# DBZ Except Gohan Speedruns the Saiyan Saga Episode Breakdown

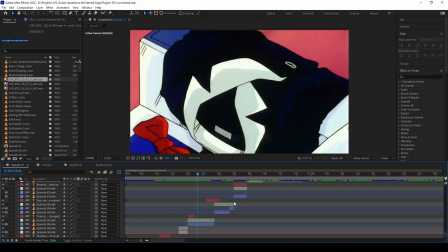12:23 I'm getting everything synced up. I'm making whatever effects I need to, which a lot of times this is where I need to go research how to make certain effects. This is where I get a lot of inspiration for learning or changing the story, how to convey the story that I want.
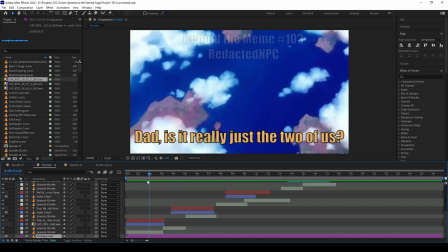12:40 So it actually takes the most amount of time out of anything. We'll just scan through this.
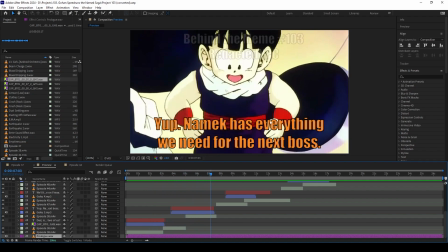12:47 So I just gave a quick...
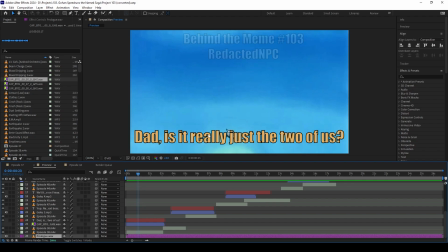12:50 It's Gohan and Goku talking, and I decided I should probably give a preview for every one of my videos before I post them, just to kind of build some hype i guess before posting them but gohan's
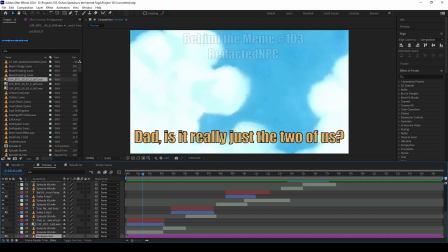13:02 talking with goku this was the time that i decided that gohan's tech shouldn't be blue it
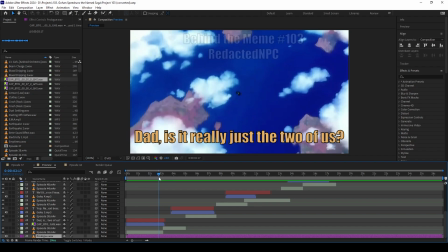13:06 should just be a lighter orange because that's what i did with goten and i liked it just
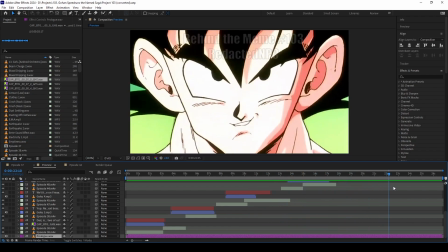13:15 some real vague things nothing specific here oh and i did want
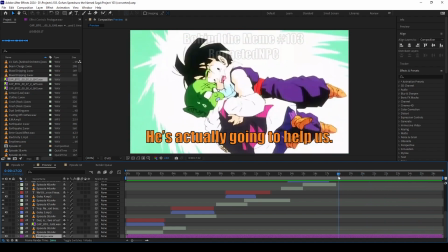13:21 everyone to think oh how is vegeta gonna so the the point of this was just to get people talking how is Vegeta gonna be
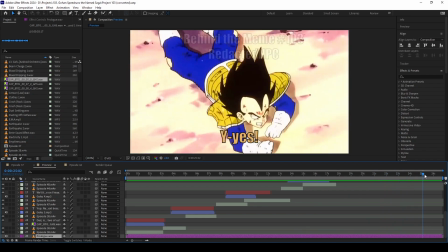13:27 helping them this because you know that the timeline is different so I just threw random things together there you go that's a preview let's keep going
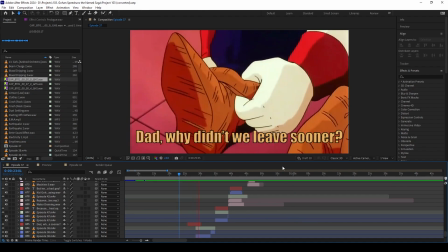13:38 this part I only added because I felt like it was a not so much a plot hole but it was an interesting point that I wanted to clarify since this timeline is already divulged from the original,
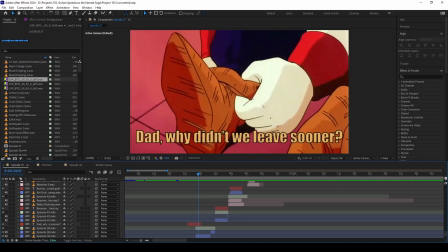13:56 I wanted to talk about what's Goku's thought process, because otherwise, and it leads into the montage that helps us to skip through most of Namek.
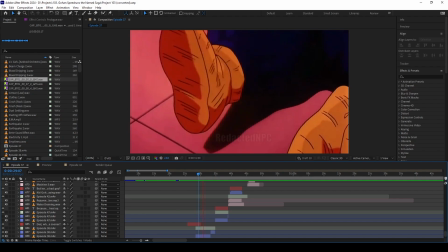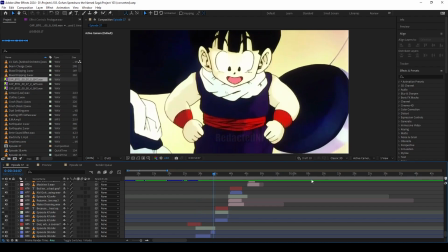14:15 You may also notice that throughout all of this, Goku isn't actually seen.
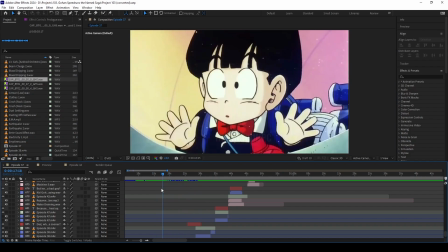14:23 so all of this is just gohan and that's because remember goku isn't in this ship this is the
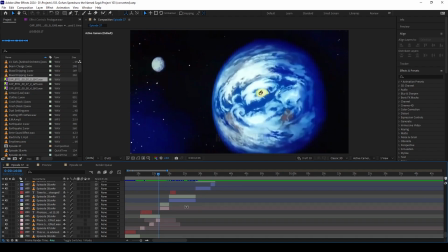14:29 initial ship that has krillin bulma and gohan it
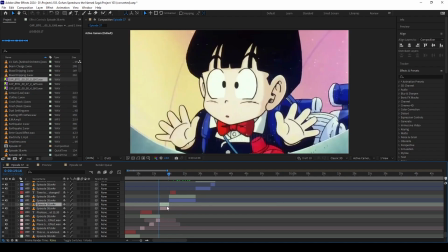14:39 just has krillin bulma and gohan so some of these clips are actually from filler episodes goku and gohan are on different ships so i decided that they were going to come on this old namekian ship because that way they don't have to wait for Bulma to build anything plus originally when they were going to Namek anyway Kami was like
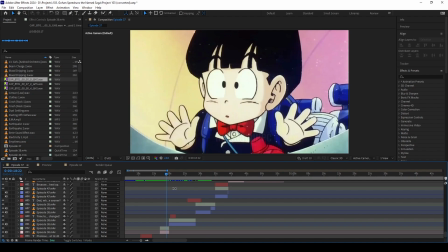14:59 or Popo was like yeah Kami came from this ship you can just use this they would have no reason to build the ship so that's why we have everything going on on this ship
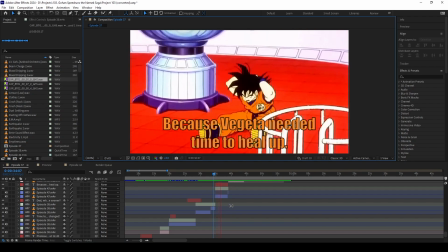15:10 again this is a different ship this is the capsule corp the round ship that they all go on it's different than the one that they're not on the same ship together so this is just
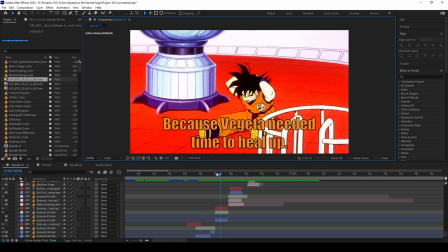15:26 how I managed to make it seem like they were sharing the same space. Just cut back and forth and just show those two.
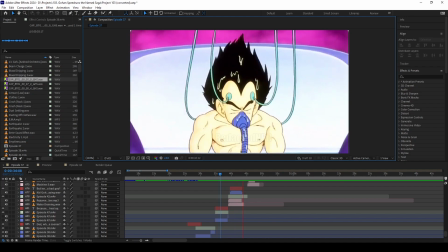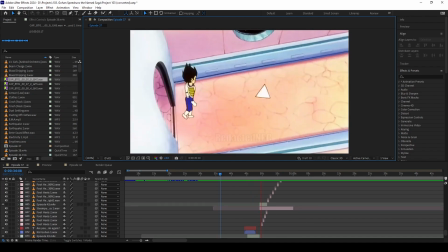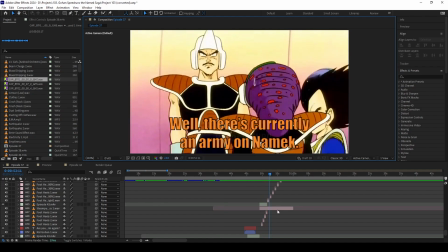15:51 i had a lot of fun the visual effects are the most energy intensive or they require the most energy but the sound effects are probably the most fun because i get to really just let my imagination run wild what sound effect am i going to use for the spaceship because i think there
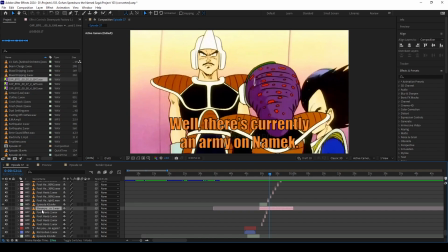16:10 wasn't a sound effect well i just went and looked up steampunk factory and i threw that in there what sound effect am i going to get for vegeta walking i needed to be a very click click click
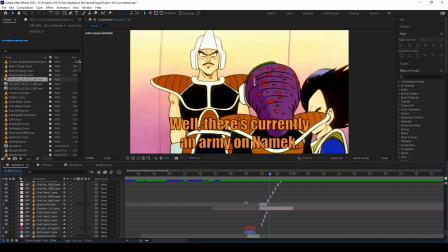16:24 so i just went and looked up someone walking in heels and then i panned it to the left or to the